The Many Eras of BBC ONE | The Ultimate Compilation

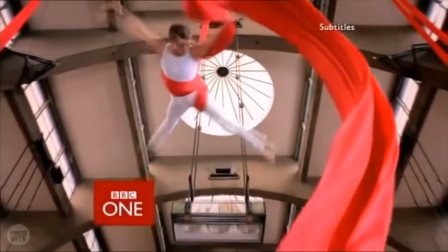This is E4.
Acrobat would often be seen before the news, its more lively soundtrack perhaps alerting audiences that their attention is required.
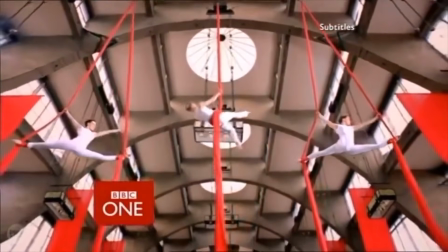If I could make any small nitpick, it would perhaps lie in the camera shots.
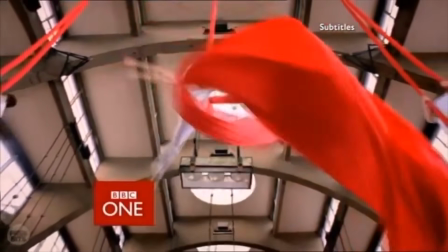The setup is a simple pull back and zoom out in order to fully see all 3 artists perform, but I think this could have gone one step further.
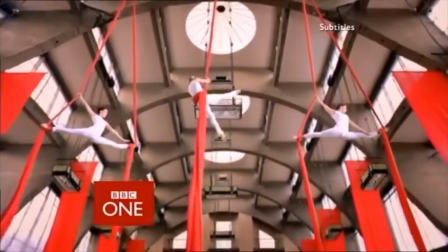After zooming out, why not begin to pan around the space, witness this performance from a variety of different angles?
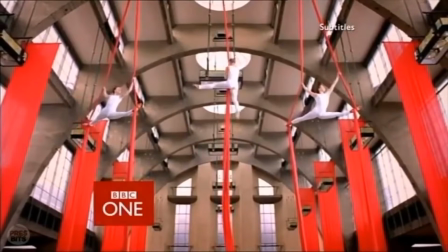I truly think there would have been a way to do it without the sequence coming across as disorientating. But one aspect I cannot fault is the artists themselves.
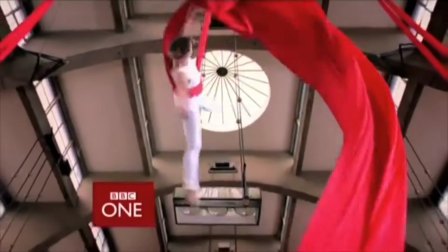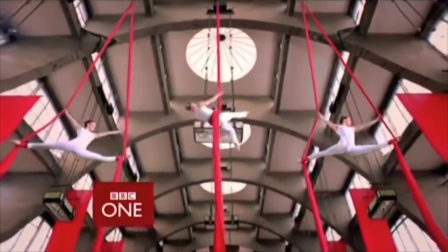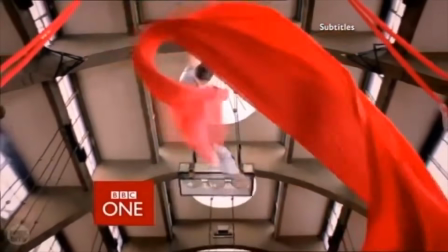The 3 acrobats shown from left to right are Jane Osborne, Melissa Merrin, and Michelle Lane.
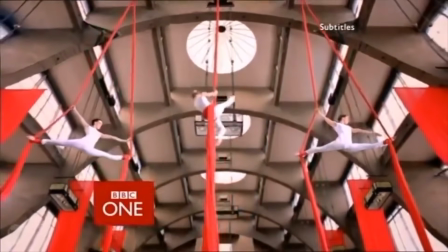Their choreographer was Roger Robinson of the renowned Acrobat Productions, and he himself helped develop the concept of the ident.
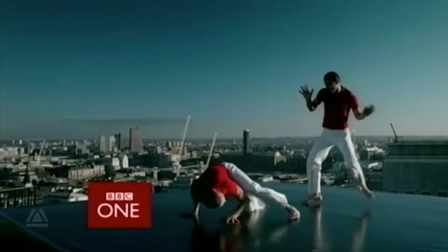Whilst we're on the designers, it's important to note that the entire rhythm and movement concept and idea was developed by design firm Lambie-Nairn.
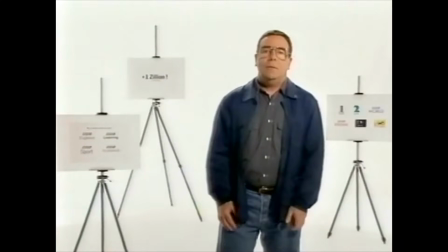We're no strangers to Lambie-Nairn's work here, and Martyn Lambie-Nairn, despite being no longer with us, is still regarded as one of the most innovative and important ident designers of all time.
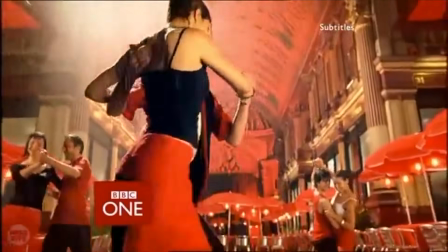And whilst the rhythm and movement set isn't viewed amongst the firm's best work, it seems that over the passage of time, more and more audiences have come to appreciate these sequences.
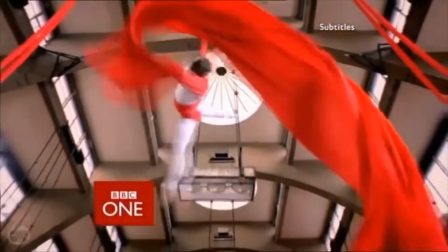Acrobat may not be the first ident you think of when it comes to this set, and indeed, it arguably isn't the most memorable.
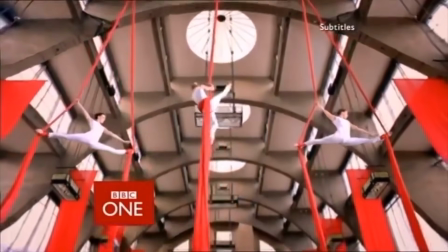However, when you go back to watch it, it's almost impossible to not admire the sheer artistry being exhibited by these 3 acrobats,
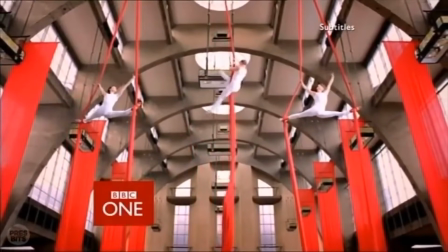and I'm happy to say that it won't be the last time we see a group of individuals exhibit their talents in this way.
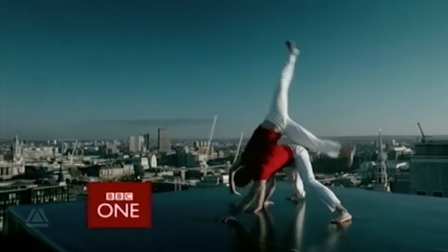We've already established from the first few idents of the rhythm and movement set that the BBC
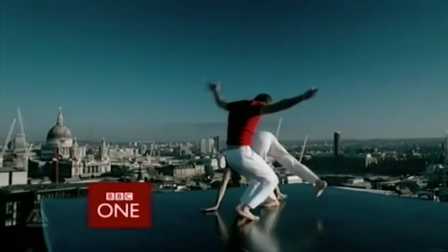clearly wanted to focus on real people embracing and showcasing their talents and their interests.
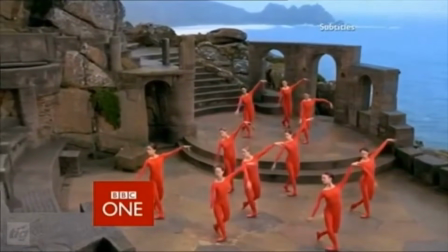Athleticism and elegance have been the key elements we've noticed so far, and I'm happy to say that in both of those, that'll continue with this next sequence.
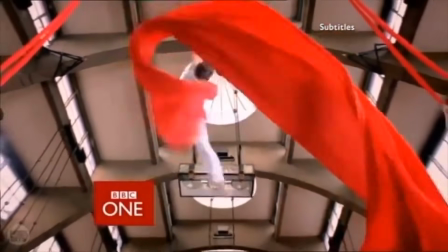It goes by several different names, but the one I've most commonly seen used to refer to it is hip-hop.
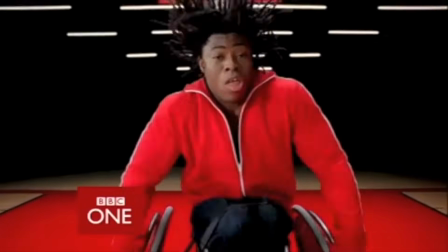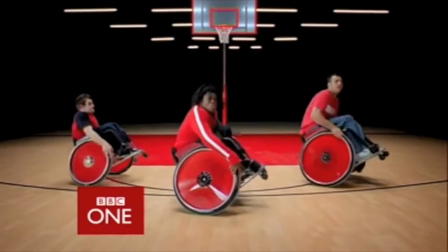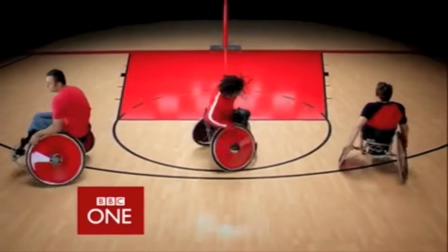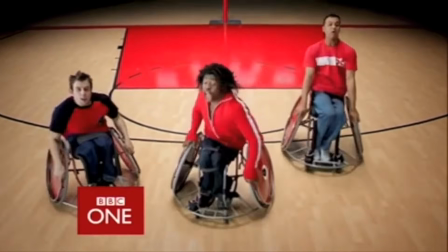Once you've heard that beat, that's not going to leave your head. We see the stage is set on a basketball court, which is fitting,
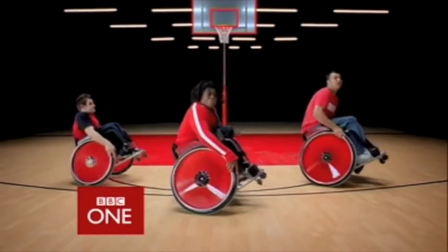as basketball is one of the many different names that this particular sequence goes by, showcasing some of the different moves that can be seen in the sport.
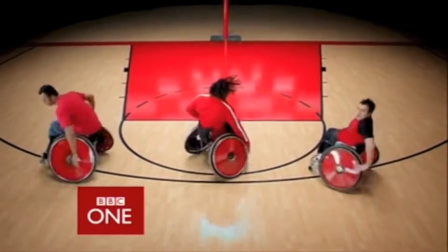It all blends together really well, if you ask me, The movements are nice and slick with the background beat, and it's visually appealing to watch from the start.
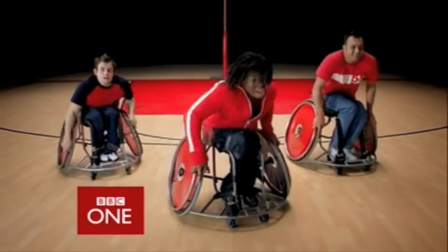I'd be foolish not to mention the hip-hop tune itself. It's very sanitised, very BBC version of hip-hop, and what I mean by that is,
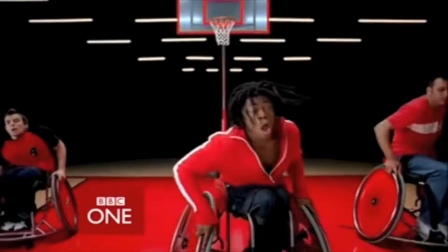whilst the beat itself is strong, it lacks a lot of the oomph and hard edge that occupies some of the very best of hip-hop.
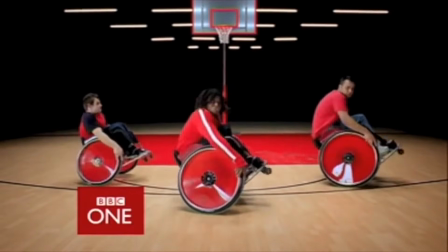But this was the early 2000s, and hip-hop itself was exploring a more relaxed vibe to some of its more mainstream sounds.
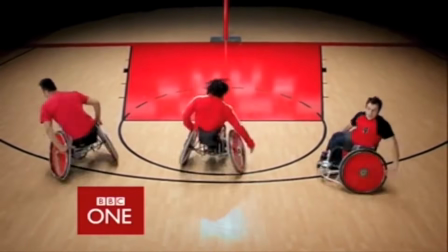But if anything, this is a catchy earworm if I ever heard one. One of the most recognisable soundtracks of the rhythm and movement set for sure.
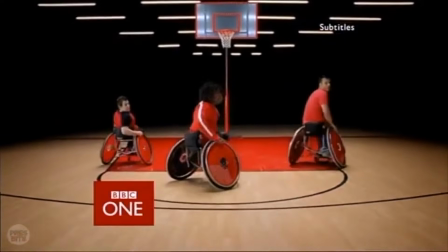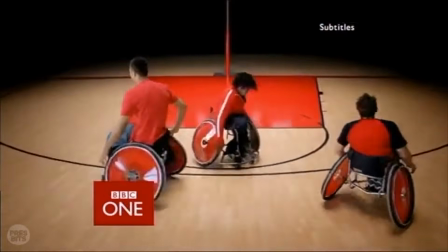Here on BBC One now, size matters for Lynn and Esther.
One key factor I want to chat about is the colour scheme.
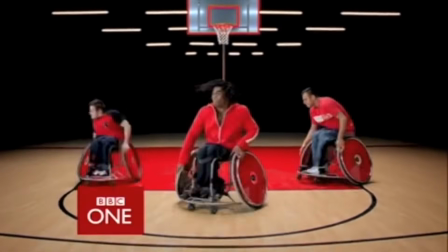Red we've established is going to be the dominant colour across the entire set, and once again it's been used to great effect here.
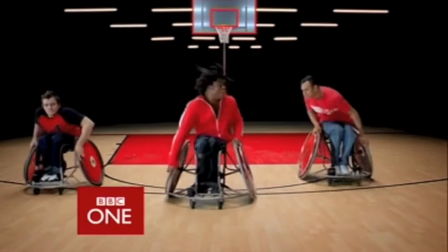Whether it's the outfits of the players, or the wheels on their chairs, or even part of the court itself, its striking nature hasn't faded at all.
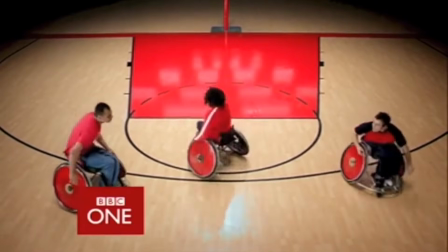Also, let's talk about the lead player in this sequence, renowned Paralympian Adi Adepitan.
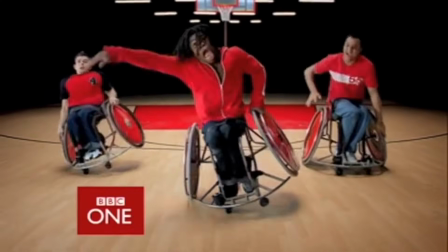Not only was Adi a great inspiration in the athletics field, but to many, including myself, he was well known as being a television presenter.
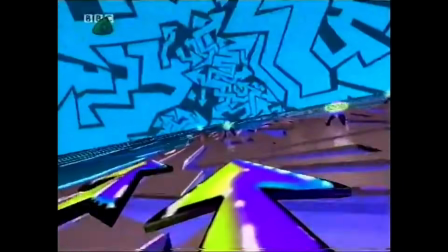At that time, he was one of the people that fronted Exchange, a children's programme that mixed a game show format with factual entertainment.
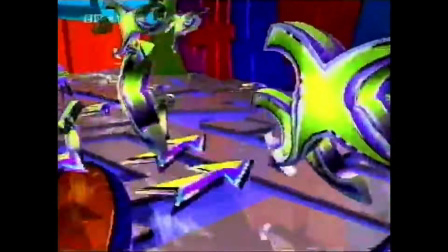It ran from 2000 to 2006, and with over 2,000 episodes across its life, it's one of the most well-remembered from this time period of children's telly.
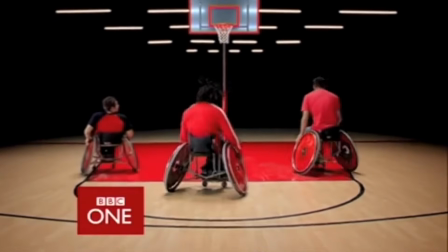Whilst Adi continues to inspire today, let's not forget that for 4 years, he appeared on viewers' screens almost every day,
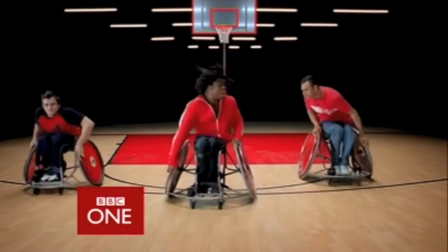showcasing that just because you may face physical adversities, that doesn't mean you can't achieve something great. Hip-hop, or basketball, or wheelchairs, or whatever you know it by, continues to be one of the rhythm and movement idents that is most remembered 20 years on.
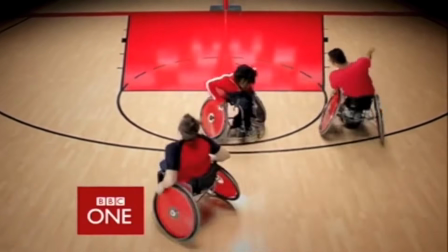For a set that was heavily criticised on its debut,
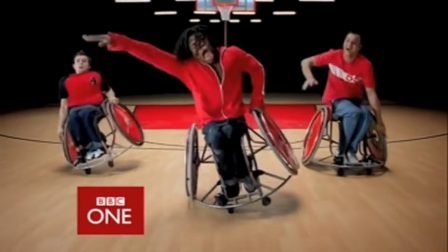I think idents like hip-hop absolutely champion the idea of showcasing people doing what they love or what they do best.
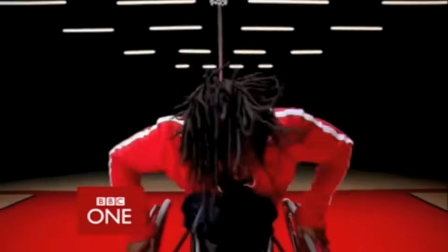And that absolutely applies to everyone, able-bodied or otherwise. And whether you like that beat in the background or admire the skill of these athletes doing their thing,
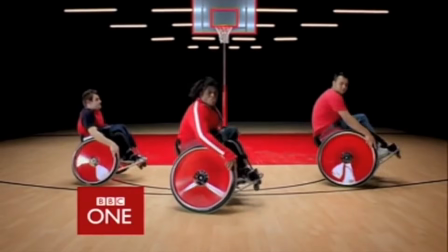it leaves a sequence that, whilst relatively simple in nature, comes across as uplifting and inspiring.
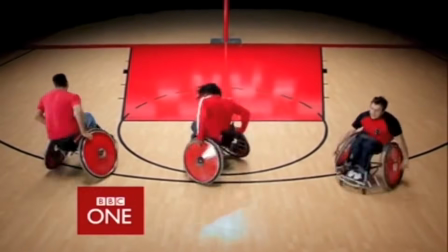To that effect, I'd argue that hip-hop remains one of the greatest triumphs of not just the rhythm and movement set, but for BBC One's idents as a whole.
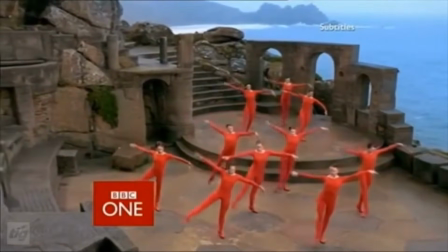When people think back to the rhythm and movement idents, they think of the more slow-paced, serene sequences.
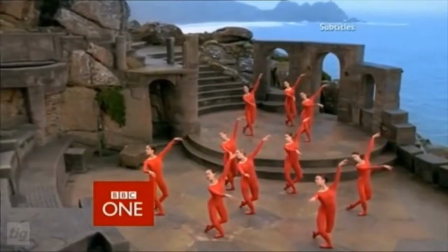Idents that are memorable in their own way, not needing to be loud or brash in their presentation.
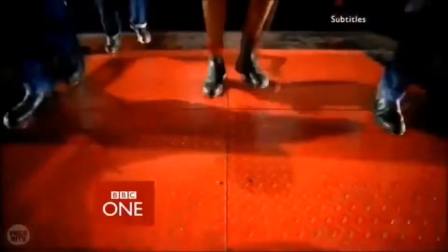However, it is important to remember that this set did have idents that did exactly that.
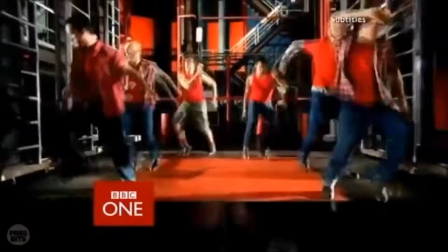And today, we'll be diving into one of the most recognisable. So with that, let's head on down to the festival.
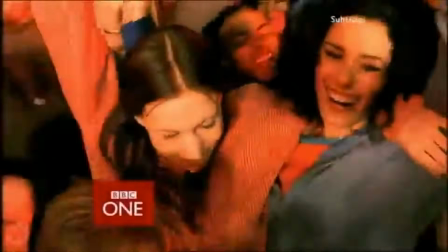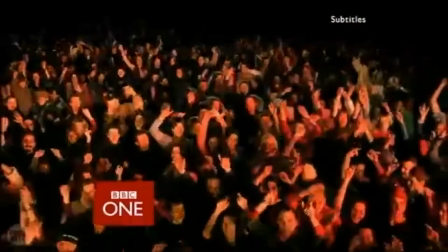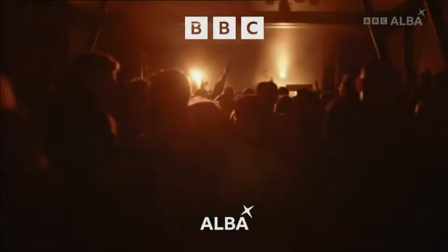Okay, so this one is interesting to analyse. The concept itself, of people dancing, isn't exactly new or groundbreaking.
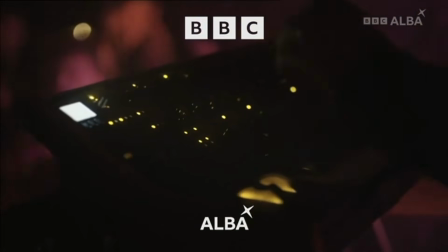Variations have been seen on several different channels over the years, so we're not exactly innovating here.
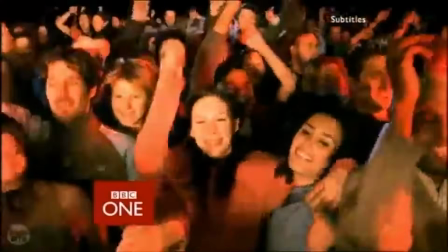But where this ident supremely works, and for what it's most often remembered for, is for that sweet, sweet beat.
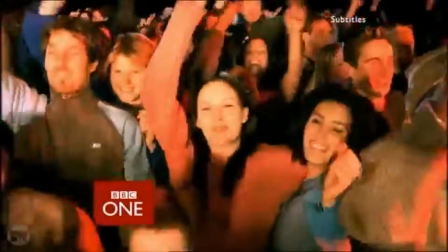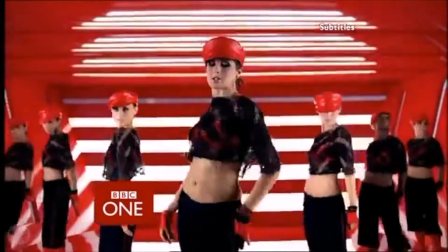BBC One was going for a semi-recurring musical motif during this era, arranged in different styles depending on the ident.
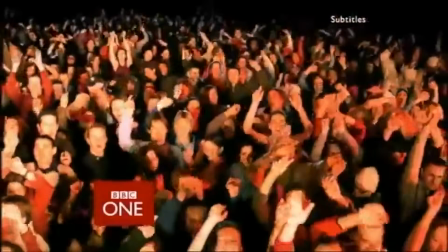This dance remix version perfectly encapsulates the kind of beats that were popular in the mainstream in the early 2000s.
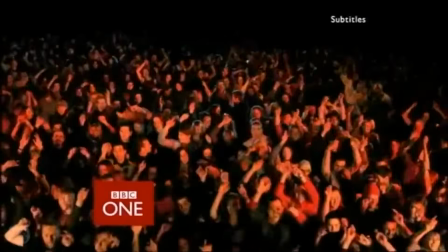Dance music in particular was consistently evolving and enduring massive success, particularly at the clubs.
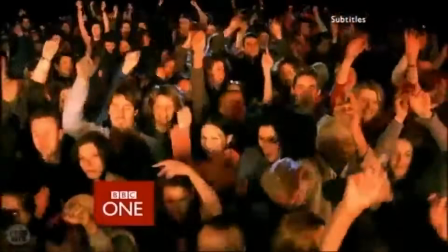Now, this is a festival, which makes me think a club setting would have been better to fit the music, but that's a minor nitpick.
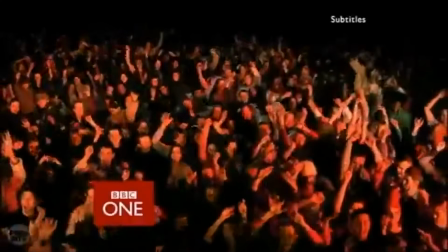The music is fantastic, and even after 20 years, it's still great to hear. If only they'd expanded it into a full song and released it as a single. More on that later.
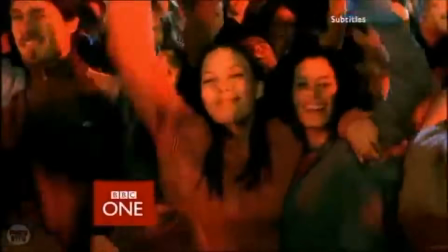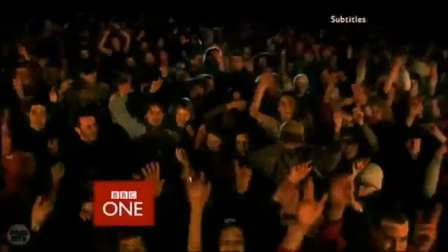Here we go. Just one little point stands in our way. Gary Lineker introduces Match of the Day live now on BBC One. Come on, England.
However, despite my gushing over the soundtrack, for me, that's about the only element of the ident that truly works.
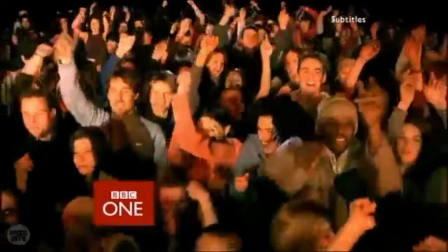Visually, all you have to witness is a huge crowd of people jumping up and down. Seriously, that's it.
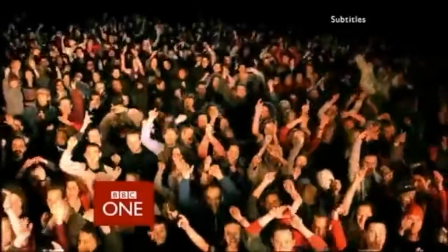The camera pulls back so we can see just how many people are here, and the space used was quite large as this was filmed at RAF Bovington. Wonder what the active soldiers on duty thought of all this.
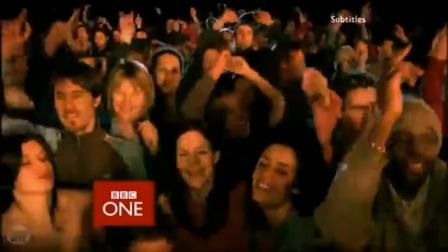Whilst the scope is impressive, people jumping up and down on a slowly widening camera shot loses its appeal quite quickly.
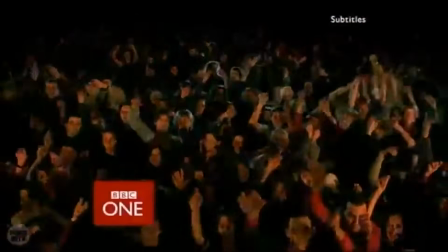Perhaps had we seen multiple angles, a look at what they were bopping to, focusing on different people, just anything, quite frankly.
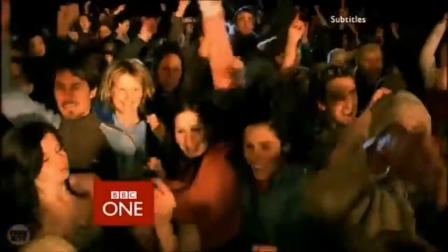I honestly think why Festival, or Rave, as some know it by, has endured so well in people's minds, is due to how memorable the music was.
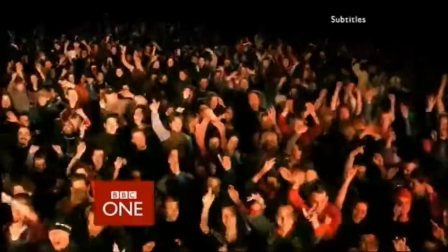Because really, you can't tell me you remember this ident for the visuals alone, right? The music is king, and it wouldn't just appear in this sequence.
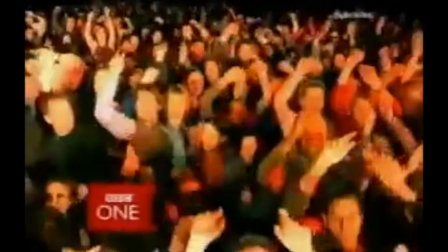fun with the little people meet the borrowers in half an hour on BBC One.
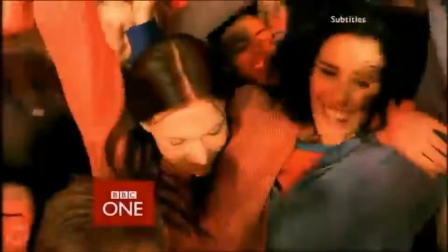1 year after its debut in 2002, State One would take the jingle and incorporate it into one of their own tracks,
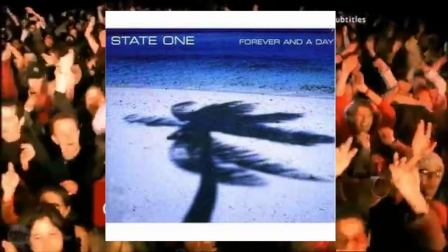Forever and a Day, which was released in 2003. Now, from what I understand, this tune didn't make it into the mainstream charts.
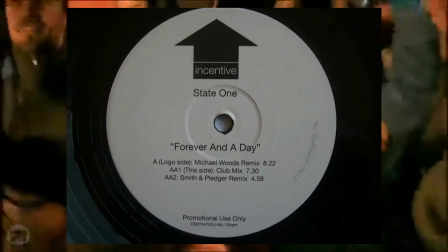However, like most dance-centric songs, it would find its way into clubs and gain a sort of cult popularity status.
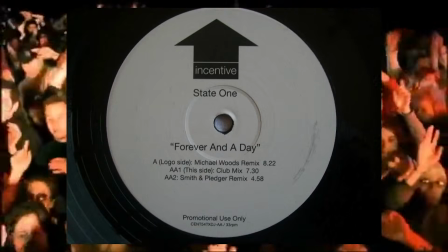The sampling of the festival jingle is handled really well, blending seamlessly into the rest of the song.
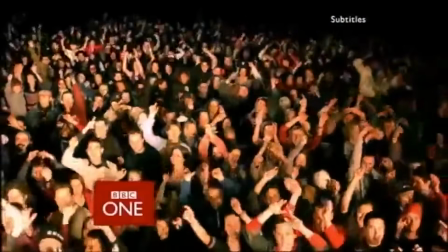And when you hear it go off after listening to the build, like most good dance tracks, it's actually quite euphoric.
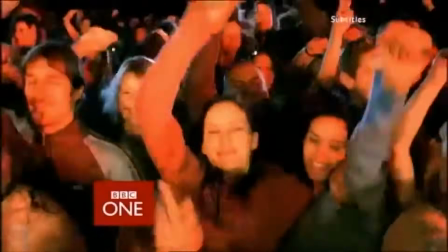Go and give it a listen if you're interested.